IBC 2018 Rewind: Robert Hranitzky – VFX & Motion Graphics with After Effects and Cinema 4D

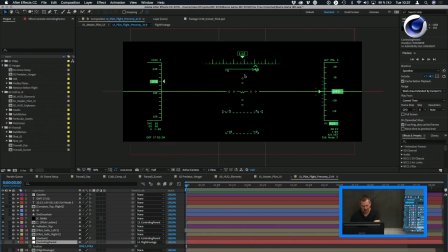[36:36]
Well, everything is, not everything, but everything that has to move is connected to a null object. Okay, so whenever I move that null object, you will see that it will move.
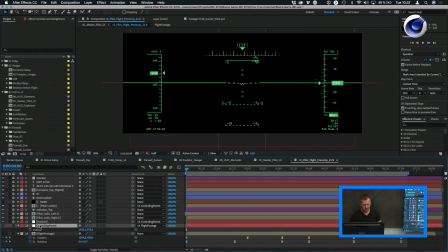[36:46]
Okay, so if I move that up and down, it will move up and down. But I have also a hidden layer here, which is the flight footage.
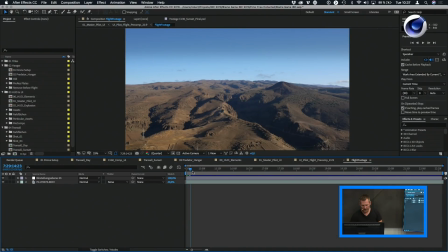[36:54]
And if you look at the flight footage, you will see it's just a straight-on flight, nothing really happening. And you all can see a little bit of the props here on the top.
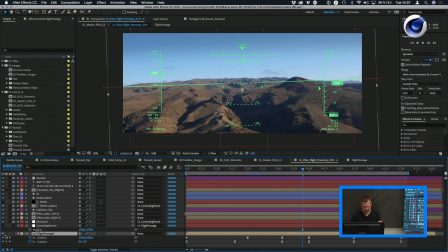[37:06]
So going back, this has to be hidden, obviously, but this is just like a guide layer. And what I can do is I can parent that to this footage layer.
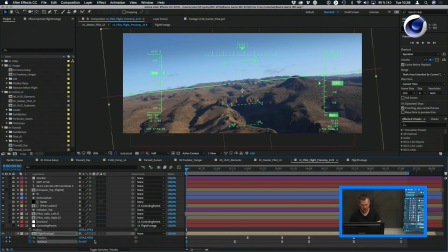[37:17]
So whenever I rotate that, this will move accordingly. But how can you link that to the main composition? Well, let me show you. Let's go back to the master UI.
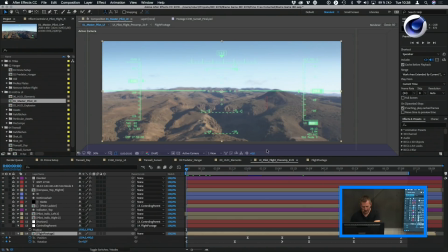[37:33]
And now I take the master UI comp and drag it out. So I have two layers here, okay?
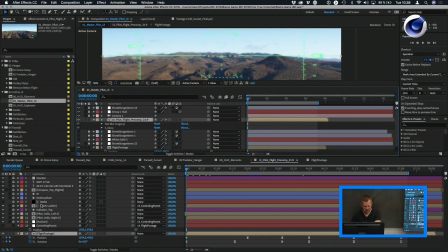[37:38]
So this is the master layer, and this is the UI layer. Okay? So going to the master layer, I can lock the view. So whenever I jump to this layer, this will not change the view, okay? So I'm seeing this, but I can control now both of them.
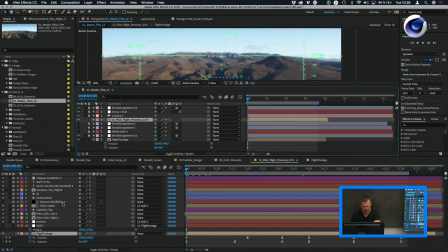[37:56]
So what I can do now is, I want to control, in my master layer, I want to control the flight footage. So I control, or alt-click, option-click, and then I drag this to this,
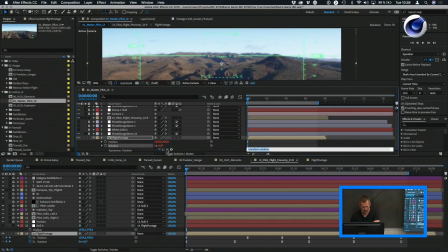[38:13]
and the same for rotation, and I link the two. So as soon as these two are linked, I can control that. So for example, when I control it, I can also hide it here. You know, nothing will happen.
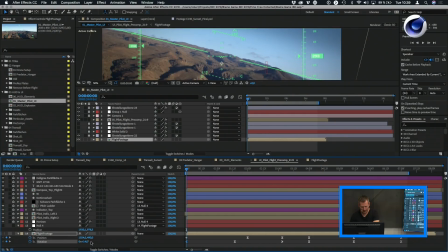[38:27]
You still see that. So when I say like, okay, I want to twist it a little bit like this, it will follow. If I move it down, it will follow. So this way you can easily create this flying motion and make it appear as everything is connected,
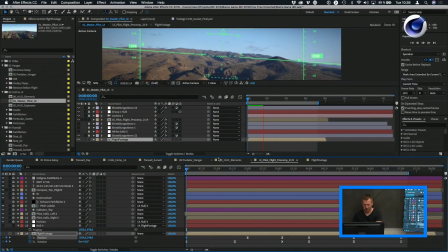[38:42]
although it's just a straightforward flight path. Does it make sense?
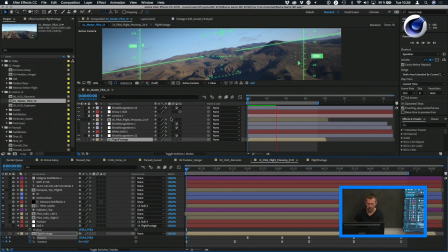[38:49]
Yeah? So this is how you can actually work with two composition layers open with this one locked.
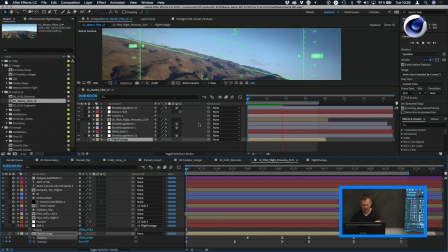[38:55]
So it's this is how it looks like, yeah. And to round it up, you can also add a few extra details,
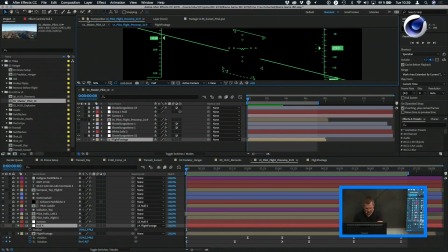[39:03]
like if you go in, and let me just unhide that and close that.
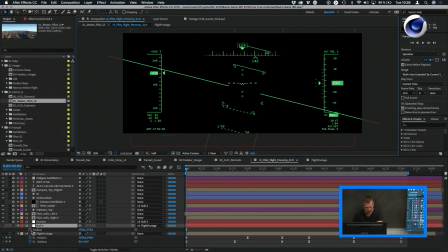[39:08]
If you have that null, you can also go ahead and control-click and add a little expression that says wiggle 20 times colon 10.
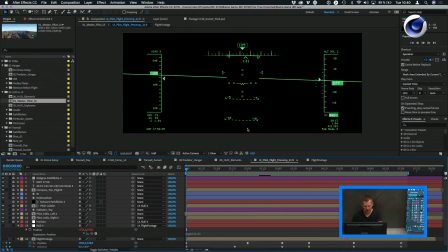[39:21]
And this will add some shakiness. Of course, this is way too much. So let's tone that down a little bit. Let's say maybe 5 and 10.
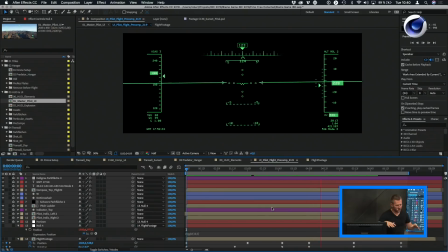[39:36]
So this way you have a little bit of shake. So it's not like a cruising Airbus, I don't know, plane, but like a really small little plane that's shaking. So this will add a lot of believability to the flying motion.
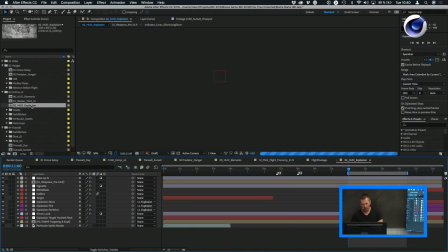[39:52]
So let me show you really quickly how the explosion elements were done.
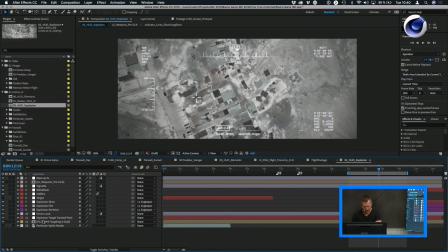[39:57]
So for this one, we have that material.
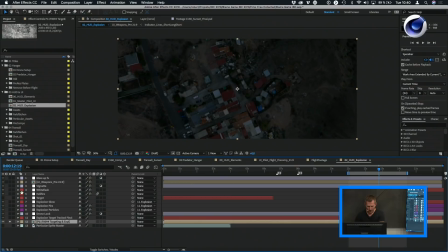[40:02]
This is the top-down shot of the aerial film set.
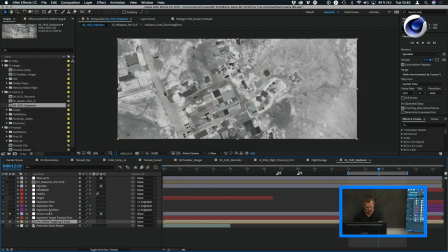[40:08]
And to create the actual look, I used a set of different effects.
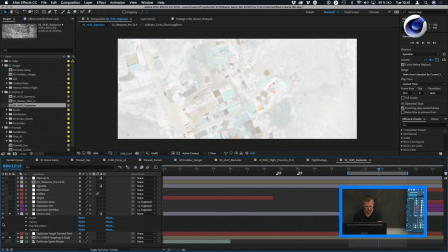[40:15]
So first of all, you invert, then added curves to give it more contrast,
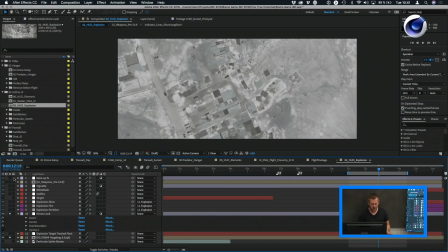[40:20]
then hue saturation to desaturate the image by 80% or 90%,
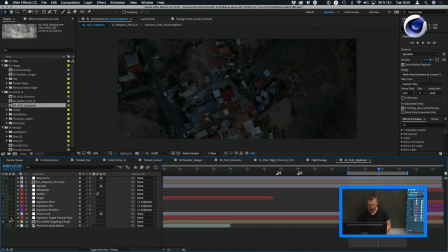[40:26]
and then curves to get some detail back and contrast. And the explosion actually is something that is very simple. Again, I have no idea about X particles, but I know particular. So I used trap code particular from Red Giant to create this explosion. So this is one layer, and this is the second layer.